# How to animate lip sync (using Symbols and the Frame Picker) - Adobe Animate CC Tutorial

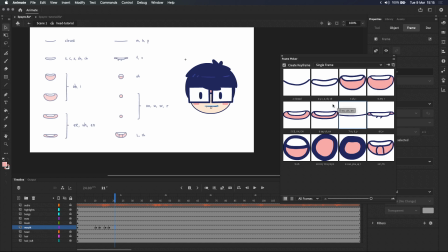497s
After that, we have inion, which breaks down into E, N, E, N.
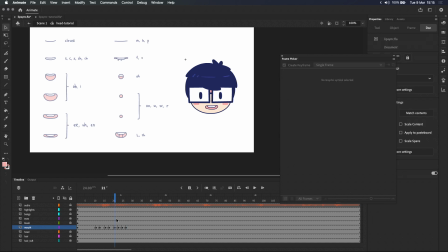515s
In this case, I use the big E mouth first, followed by the
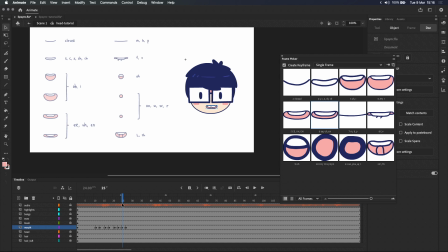521s
smaller E mouth to add variety, and also because the character is pausing in his dialogue, so I'm sort of easing out. Another thing that I like to do when the character pauses is hold the last mouth shape for one or two extra frames,
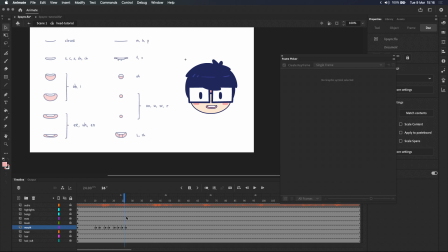535s
so it doesn't look like his mouth snaps shut right after the last word. So let's just add an extra frame to this second small E mouth.
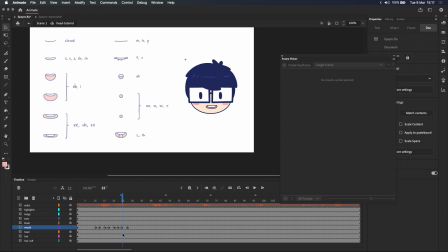547s
You can see it's holding for three frames now instead of two. And now that we've done the first line, let's play it and see how it looks. In my opinion, if you're thinking that this looks slightly out of sync, you are correct.
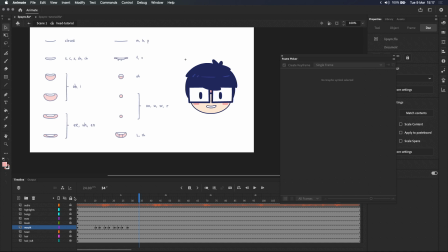561s
Light waves move faster than sound waves. This means that our eyes are used to seeing the sound a split second before hearing it. To simulate this, we need to move the keyframes two frames backwards,
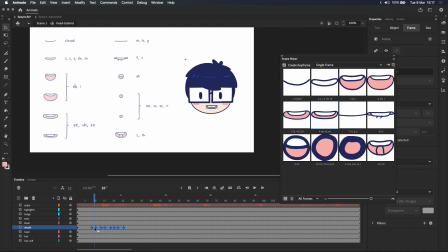576s
which means that we see the mouth shapes two frames before hearing the sound.
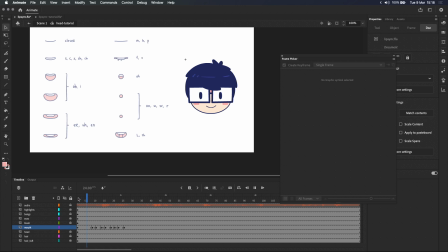580s
If I press play now, in my opinion, it looks a lot more natural. The next line, you can tell that your lip sync is good. Next line starts with you can tell. U is an oo sound.
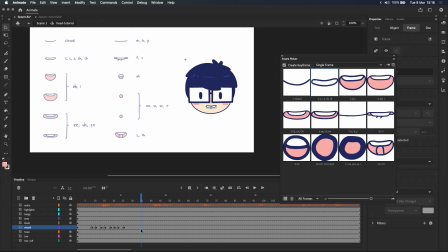597s
And it starts here, so I'm going to use one of the oo mouths. As I mentioned before, we want to hold each mouth shape for at least 2 frames.
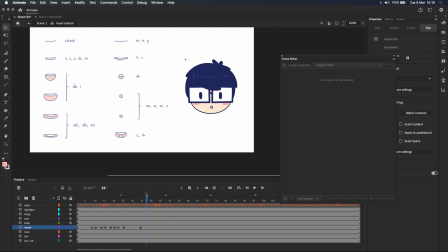608s
So I'm going to skip the k c sound and go straight into the R mouth right here.
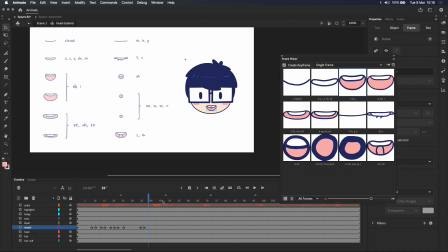620s
Followed by the N for the end of can. Tell, L, sort of an E sound. Let's use this mouth.
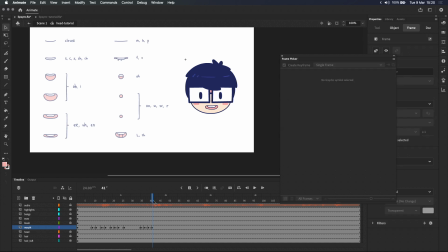632s
And then the L sound. L sound has its own mouth with the tongue up.
That. You can tell.
And I think you're getting the general idea at this point.
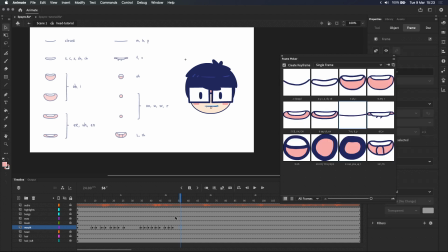652s
Either that or you just completely lost and me talking anymore won't actually help very much.
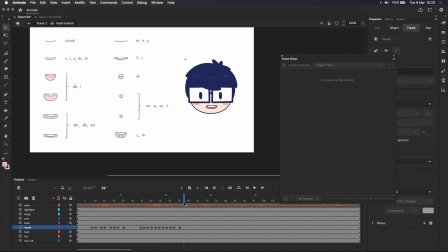658s
So while I continue lip syncing, let's go over the main takeaways. Firstly, we're used to watching animation on 2s.
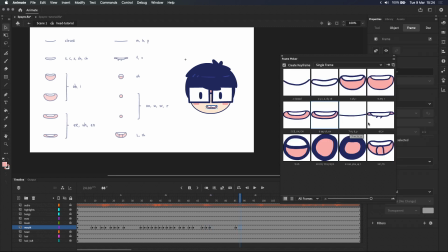665s
So hold each mouth shape for 2 frames. Except the M and F mouths, which I try to hold for 3 frames if possible.
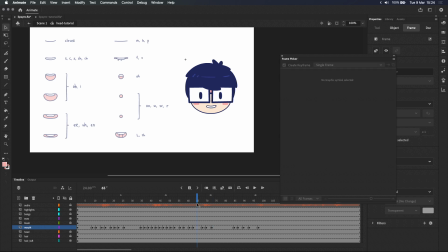674s
Animating the lip sync on 1s can make it look like the mouth is flapping or just moving really quickly. Takeaway number 2. Before I pause in the dialogue, hold the last mouth shape for an extra frame or 2 so it doesn't look like the mouth just snaps shut right after the last word.
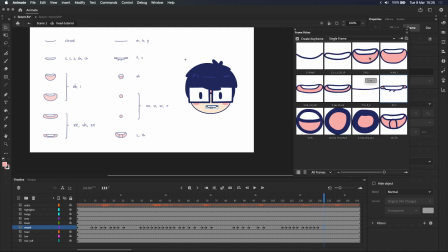691s
Takeaway number 3. Shift all keyframes 2 frames backwards so we see the mouth shapes play just a split second before hearing the sound.
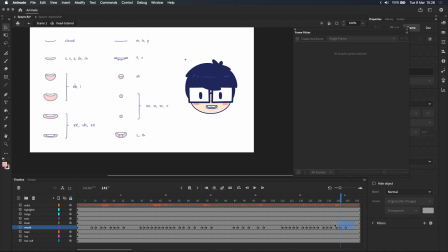701s
Lastly, and this is possibly the most important, these takeaways are just guidelines to help you get started.
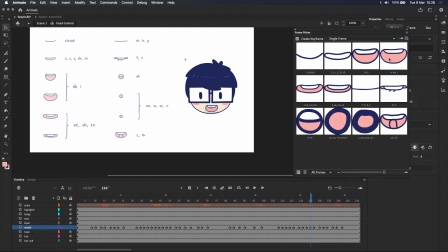707s
It's completely fine to bend or break them once you've done some lip sync and you're feeling comfortable and you figure out what looks right to you.
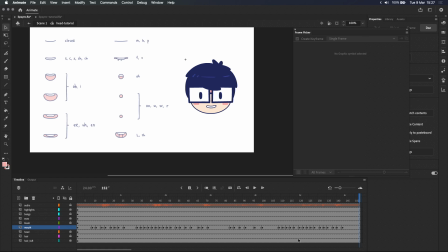718s
Okay, and I'm all done with the lip sync now, so let's see how it looks.
In my opinion, you can tell that your lip sync is good if it is not noticed by your average viewer.
Let's scrub through it slowly.